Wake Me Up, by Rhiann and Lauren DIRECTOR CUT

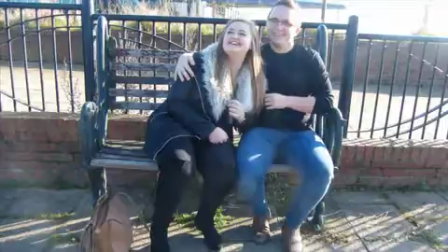The match cut shows the audience the text messages Sophie has received, again through the digital technology. In accordance with props theory, this is where Joe, who sent the text message, would appear as the villain. The use of the quick transition works well because it connotes the idea that in a flash instance everything can change in a situation and you must adjust.
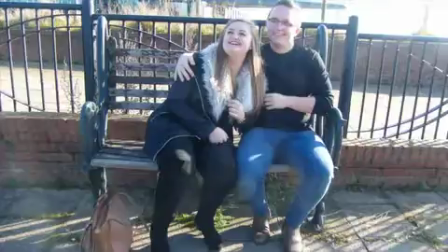The use of two shots shows the two cuddling on the bench.
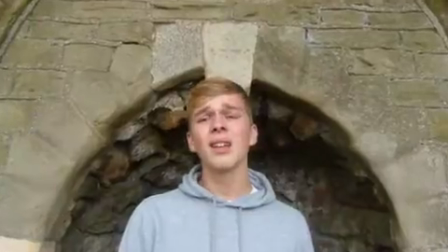But maybe I'm just in love when you wake me up.
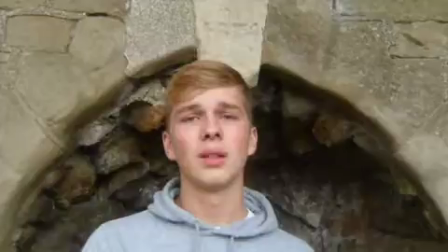Ken Burns is successfully used to highlight the lyrics in the chorus and how they reflect the pain he feels.
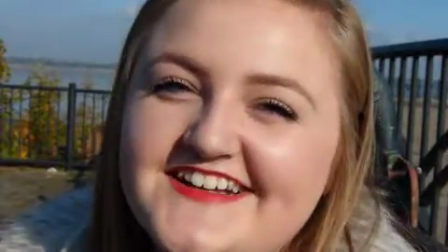I've missed you. I've missed you too.
The shot-of-burst shot breaks conventions as we insert diegetic sound of communication between Joe and Abby. The words "I miss you" suggest this has been going on longer than the viewers anticipated. Although this is a break of conventions, I think it works well because it allows the audience to further understand Joe and Abby's relationship.
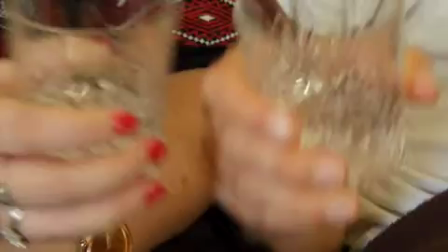Conventions of the music video are broken as you hear the diegetic sound from the glasses clinking together to cheers one another. I think this break of conventions is also effective because it creates reality to their relationship. The shot also adheres to conventions as it supports Goodwin's theory of linking the lyrics to visuals.
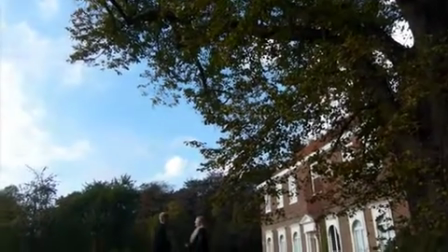And I think you hate the smell of smoke. You always try to get me to stop. You drink as much as me, and I get drunk a lot.
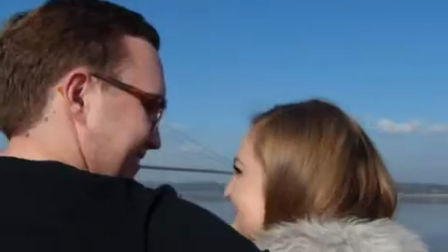So we'll take it to the beach and walk along.
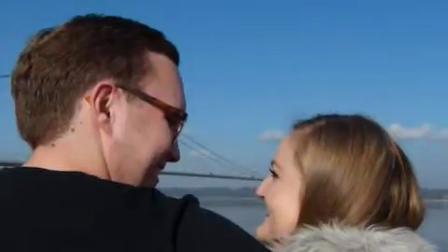The quick flash transition cuts to a match cut of Abby, who is now romantically involved with Joe. We use the natural scene to frame them both. This is where props theory may be present, as the audience may now view Abby as the villain.
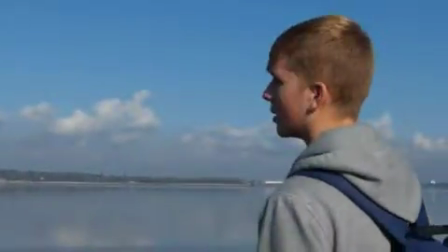And walk along the sand and I'll...
Ben is portrayed in a right-of-frame reaction shot after viewing Joe and Abby together. This is an effective use of framing because the continuous use of right and left framing throughout the music video highlights Abby's lack of interest in Ben because he is no longer at the centre of her life. make you a heart pendant.
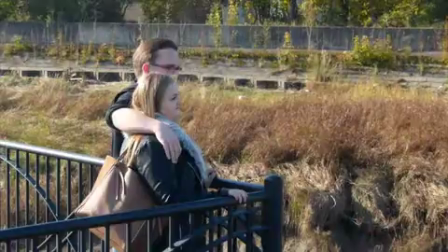This is a point of view shot and has a longer shot length to reinforce how Ben must be feeling seeing this incident.
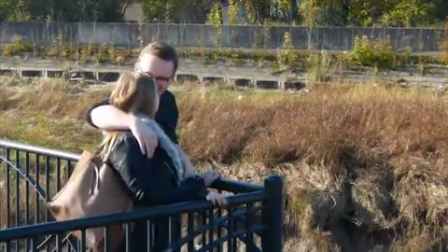With a pebble held in my hand, and I carve it like a necklace.
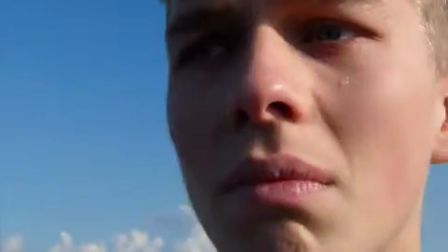The close-up of Ben's tear encourages the audience to empathise with him and reinforces the disequilibrium in the narrative.
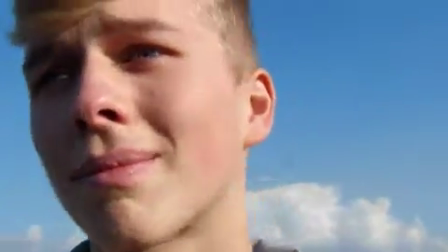The heart falls where your chest is, and now a piece of me is a piece of the beach, and it falls just where... The jump cut is breaking conventions as we repeat the shot.
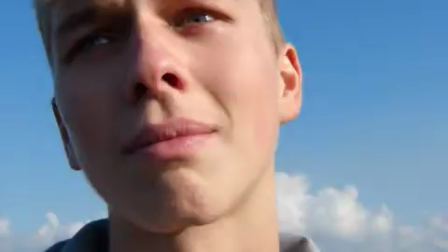This worked well because it enables us to emphasise how time became a blur in that heartbreaking moment that he experienced.
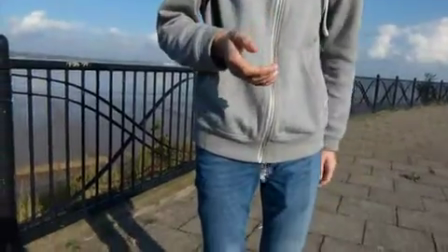It needs to be and rests peacefully. So you just need to breathe to feel my heart against yours now.
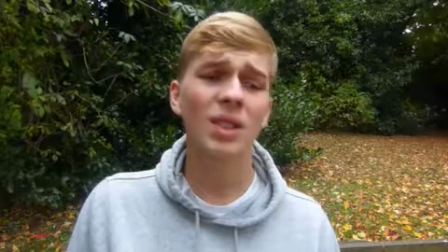Against yours now. 'Cause maybe I'm just in love when you wake me up.
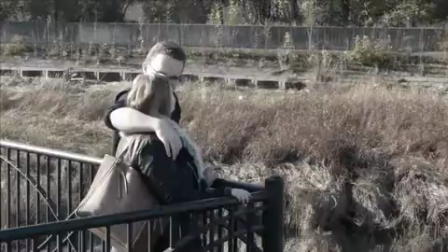The flashback transition and the change in coloration emphasises how these are now flashbacks. We then cut back to Ben singing into the camera. This effectively highlights to the viewer that he's singing and remembering all the happier memories that he and Abby shared.
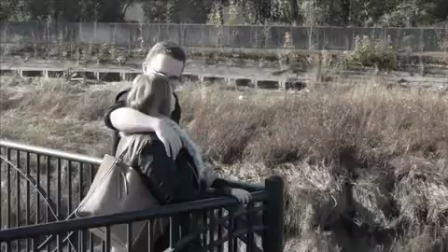The flash cut on the beat effectively connotes that Ben is remembering painful memories of when he saw Abby and Ben together for the first time.
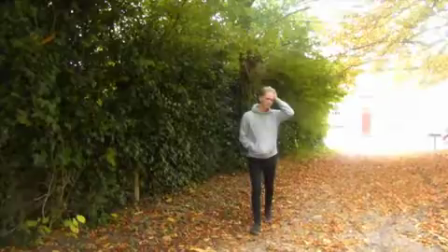The average shot length has rapidly decreased. This is unconventional for a pop acoustic music video. However, it works effectively because it connotes Ben's struggle to decide whether to abandon the relationship despite remembering how happy he used to be.
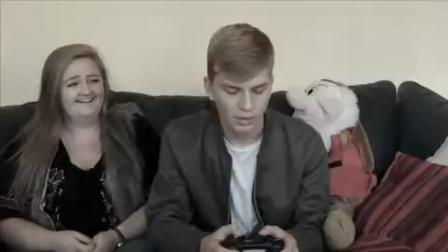A cut is then made to a shot of Abby laughing at Ben. This is an effective shot as it highlights to the audience that Ben and Abby's relationship was once happier, which enables them to fully understand Ben's turmoil as he realised that it must end.
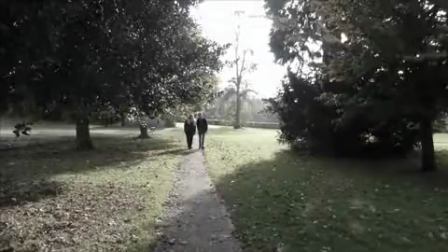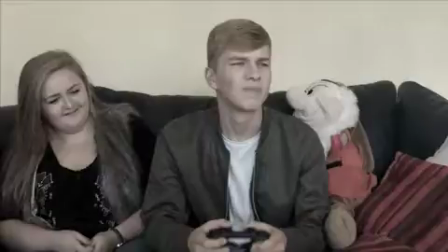This next shot shows Ben getting frustrated at the video game. The next shot is a match cut.
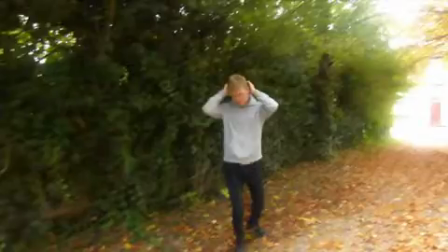He is shown to be raising his hands to his head in frustration outside while kicking the leaves. This is effective as it reinforces the idea that he is angry as well as upset.
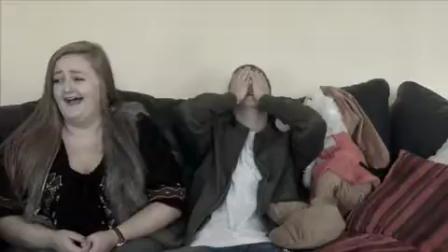Or maybe I'm just in love.
Another match cut is made between the memories and the shots of Ben angrily walking through the leaves in present time. The continuous use of match cuts throughout the montage works effectively because they reinforce the idea that the sepia shots are Ben's memories.
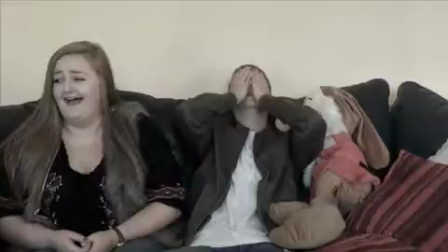This is clear to the audience because Ben performs an action in the memories which is then repeated in a similar way in present time.
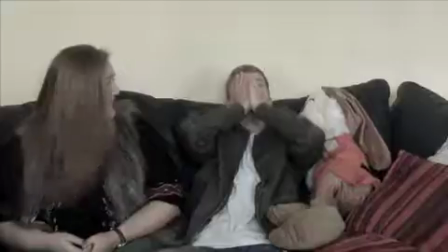When you wake me up.
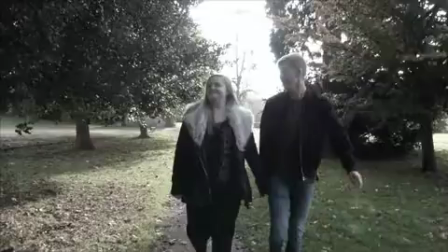The cut is not made on the beat but instead is made in sync with Ed Sheeran singing and changing of notes. This works well because it further decreases the average shot length, which is effective because it implies Ben's fast reliving of the memories.
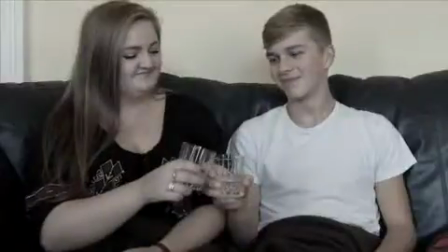Maybe I fell in love when you woke.
The cheers shot is repeated in the montage, however I think this shot now has a different meaning. It worked well because it connotes Ben's final acceptance that himself and Abby are ultimately parting.
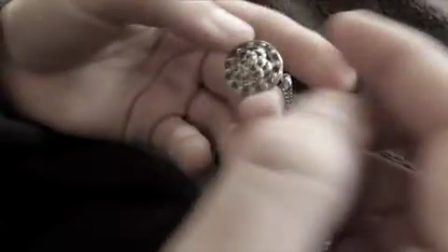Me.
The close-up shot of the necklace is also repeated in the montage. This successfully makes the viewer feel sympathy for Ben as it reminds them of his good nature. In terms of Pop's character roles, this may re-establish Ben as the hero in the narrative.
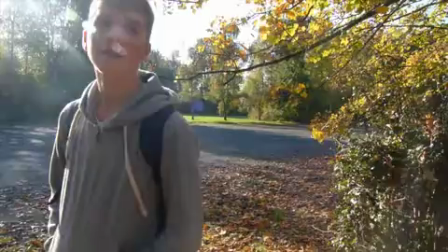Ben is shown walking quickly up to the camera from the right of frame and crying. He then turns and walks away. Whether Todorov's theory of new equilibrium applies here is relatively ambiguous. However, I think Ben's walking away here may satisfy the audience as he has escaped the unhappy relationship.
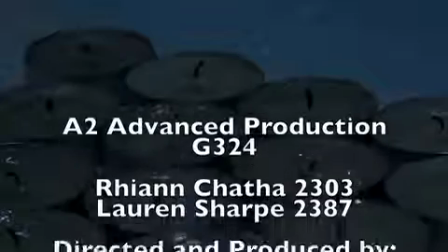The closing shot portrays the candles, which have been represented throughout the music video.
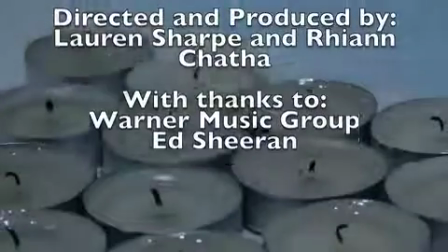However, this time they are extinguished, which successfully implies that the relationship is now over.